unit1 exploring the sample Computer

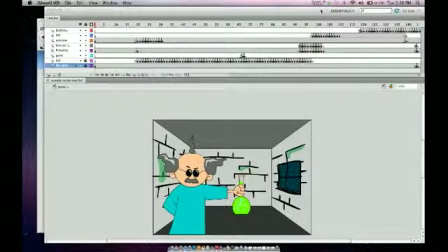(0:01)
I thought I'd show you how I put the sample together. So I had my mad scientist and I had a ball breaking through the window and then it bounces around. But I wanted to show you what the layers look like and what the keyframes look like so you kind of have an idea. If I take my header up here at the top, I could scrub it left and right, and you'll notice that nothing changes between frame 1 and 20.
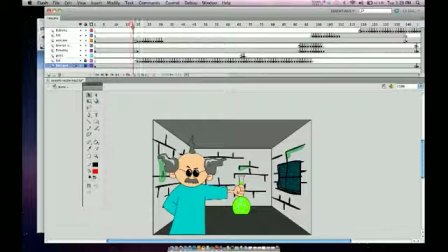(0:19)
And so when I take my header, nothing moves. But once I get to frame 20, you'll notice I have new keyframes, so things will start happening. First thing you notice is that the glass breaks, and what I did is I took the glass and put it on a separate layer. So if I click on these pieces, you'll notice the window layer lights up. So these little pieces here are actually on the layer called window.
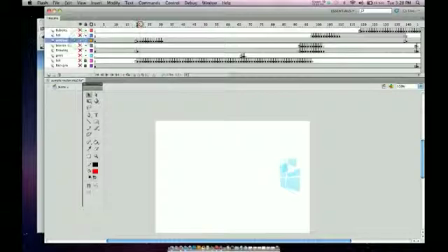(0:38)
If I turn off all the layers except for that one, you could see the glass breaks, and each one of these frames is the glass moving down a little bit more and a little bit more. And so that's how I got the glass to break.
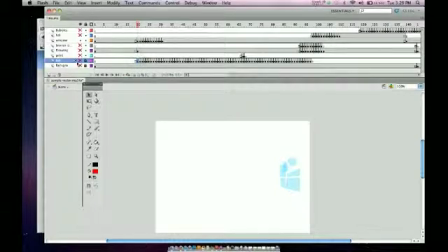(0:54)
Down here, I take a look at the layer and I named it ball, so I know that this is going to be the layer that my ball's on and moving. And you can see all the keyframes. Notice I squashed it when it came across the side wall.
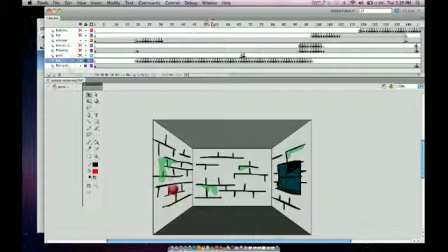(1:07)
If I turn the background back on, you can see that I squashed it. At certain points I wanted to look like it was coming towards me, so I made it get bigger. And then you'll see that we're coming up to a keyframe right here, and what that is when I click on it and turn it on, that's where I made it look like it kind of hit glass,
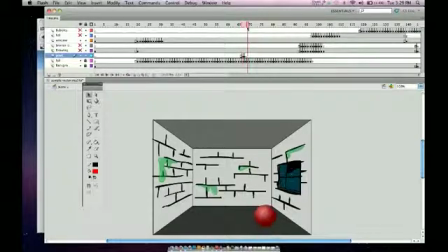(1:25)
and so I put a little pink dot, and then I wanted to look like it was going towards the back wall, so then I made it progressively get smaller. And that's how the ball bounced. And then when I look at these other ones, we talked about the broken glass.
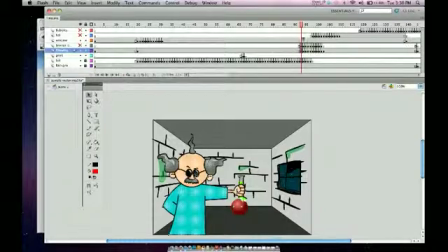(1:47)
This frame here is the professor. On keyframe 90, you'll see when I click on it, the beaker is selected. But I needed the beaker to break, so I had to create a new keyframe without the bottom part of the beaker.
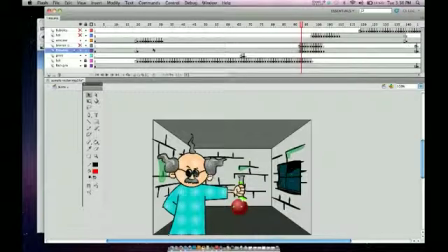(2:06)
And then I took the broken pieces and put them on a separate layer up above it. And so these pieces that come flying at you are on a separate layer. If I turn off the drawing layer, you'll see the pieces of the glass.
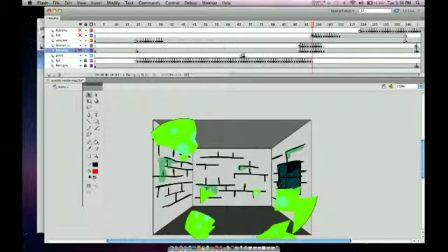(2:24)
And then what had to happen is I wanted to make the ball look like it was going in front of the professor. So for the majority of the animation, it's behind him.
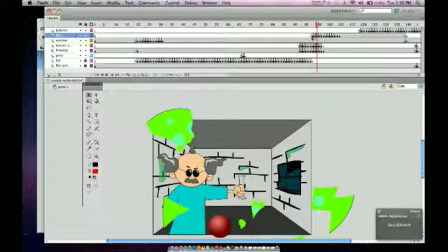(2:36)
But I needed it to go in front of him, so I took the ball and cut it out from the ball layer.
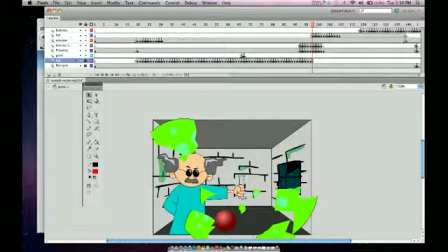(2:42)
So you'll see the ball layer stops here. I cut it, moved them up, and pasted it in place. And so now the ball is on top of the professor, so it looks like, or the scientist, so it looks like it's going in front of him. And then for the bubbles, I just did it frame by frame. So if you look here, on this frame, I have
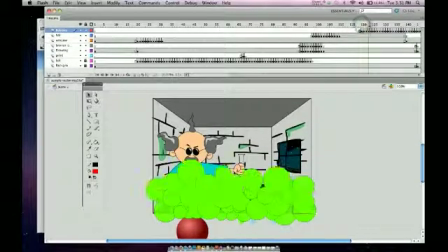(3:01)
5 bubbles, and then I have more, and then more, and more, and I just copy, pasted more and more and more.
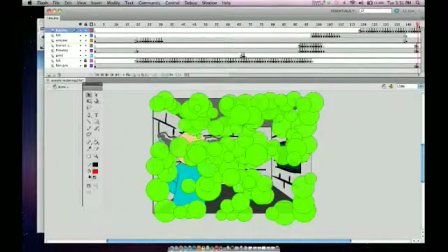(3:09)
And then I started deleting them one by one, frame by frame.
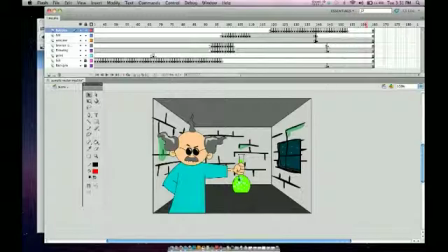(3:12)
And when I ended, I came back, the mad scientist is all one piece, the window's not broken. So when it loops, I have a fresh start to the animation. So if I hit return command and play it,
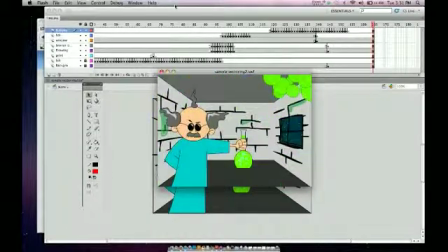(3:29)
you can see the animation happening and the bubbles come up, and then it resets the scene so the ball can break the window again.
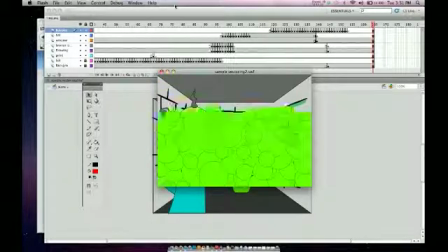(3:36)
So that's not required for this project, but it's just a good thing to practice.
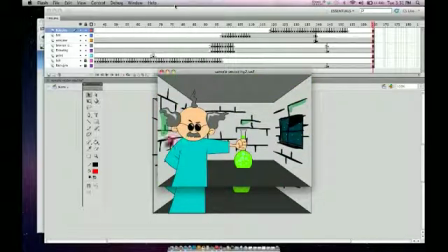(3:41)
So that's how I put the sample together. Good luck.